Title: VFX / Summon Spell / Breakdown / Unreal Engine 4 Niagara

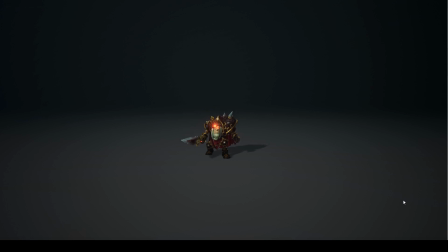0:00 Hello! In this video I would like to show you the components of this salmon effect I've made some time ago. I've tried to combine animation with this ground fracture simulation I've done in Houdini and on top of that I've added a few fast-moving special effects using Niagara.
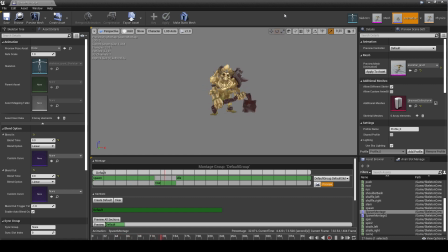0:19 Okay so let's look at the animation first. So I've combined together using animation montage in Unreal Engine a couple animations and basically what it is it's the chain of three animations which blend nicely together
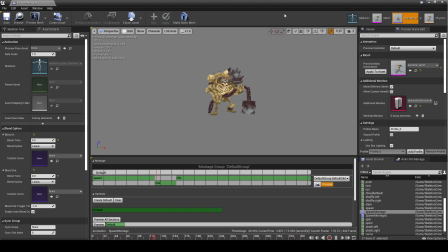0:34 so I want to start with the skeleton coming from the ground then there's a quick roar animation and then and blends to idle but in game I would imagine you would skip the idle and you will go straight to walk or
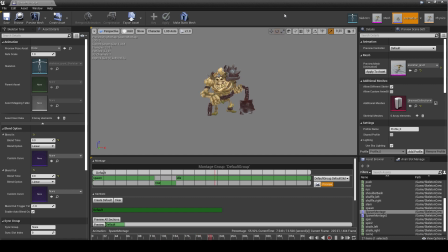0:51 run animation so I've just added idle and in the end for presentation purposes.
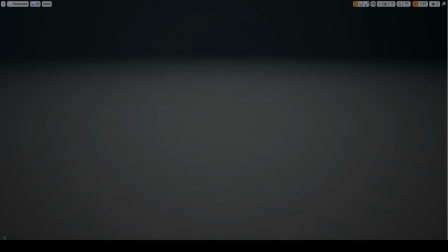0:58 So having only animation in my opinion it looked a bit weird so I decided to do a little bit of ground fracture in Houdini and I've imported it into Unreal Engine. In the blueprint I triggered the animation of the skeleton and the ground fracture at
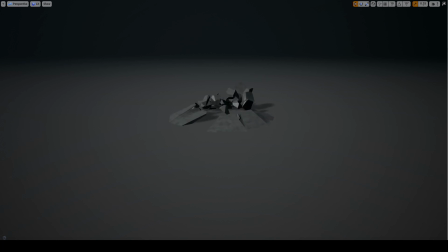1:15 the right time to make it look like it's the part of the same sequence.
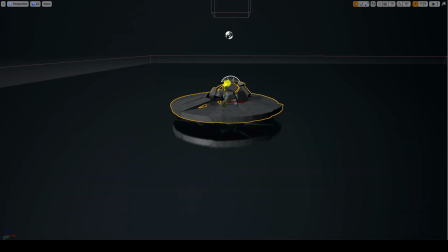1:22 And basically what it is it's a very simple cylindrical shape that breaks in the middle and what I'm doing with it I'm positioning this a little bit below the ground so you only see the chunks finally
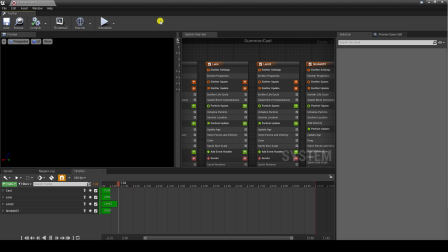1:41 let me show you some Niagara systems I've made the cast and impact but let's start with
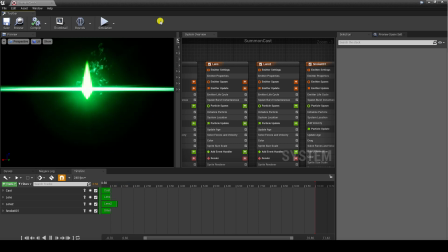1:46 the cast as it's a lot simpler so
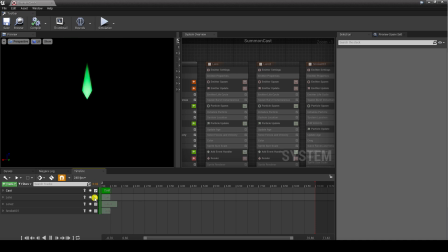1:52 the first emitter it's a very simple glowing shape to be honest I originally wanted this to be a crystal but decided to go with this shape for simplicity and in the future I will probably replace this with some glowing
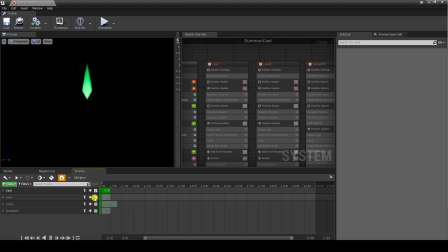2:08 3d crystals the next one is just a lens and what it is it just adds glow to the whole effect
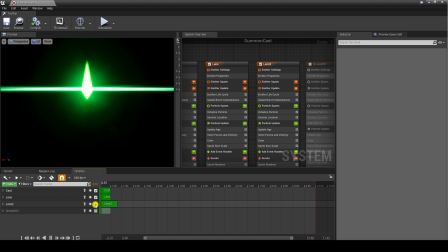2:20 third one is simple horizontal lens which scales over time and the last one it's a smoke
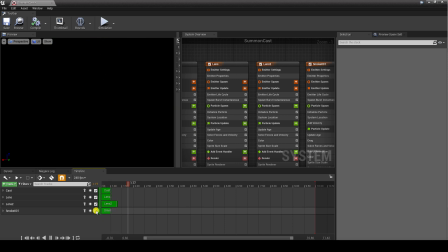2:27 so what i've done i've done a flipbook texture just to add details and i think i'll be using flipbooks more in the future videos as those tend to just add nice flowy movement i just need to figure out a better process of making smoke.
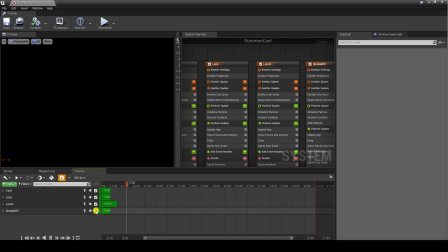2:45 I'll probably use Houdini and I'll have to create the whole setup first. Once I'm done I'll probably make a short tutorial how to make smoke in Houdini and bring it back to Unreal Engine using flipbook textures.
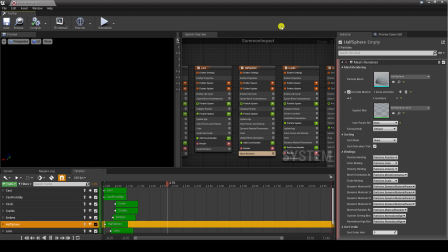3:06 The next effect it's a salmon impact and this one's got a lot more Niagara system as I wanted player to focus on this area a bit more there on the cast and the cast is there only to indicate that the enemy character is about to cast a spell and so let me disable
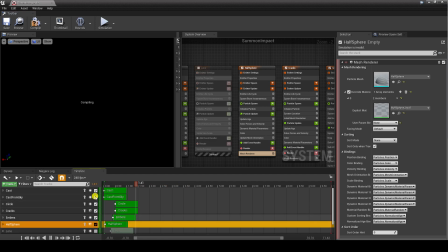3:24 all those systems so we can go one by one okay so that one is just a spike coming from the ground the next one is by coming from the sky and it scales over time so those
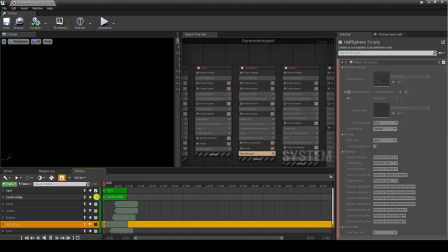3:41 two systems center where the character animation is about to play and it's to frame better the skeleton that will be coming from the ground.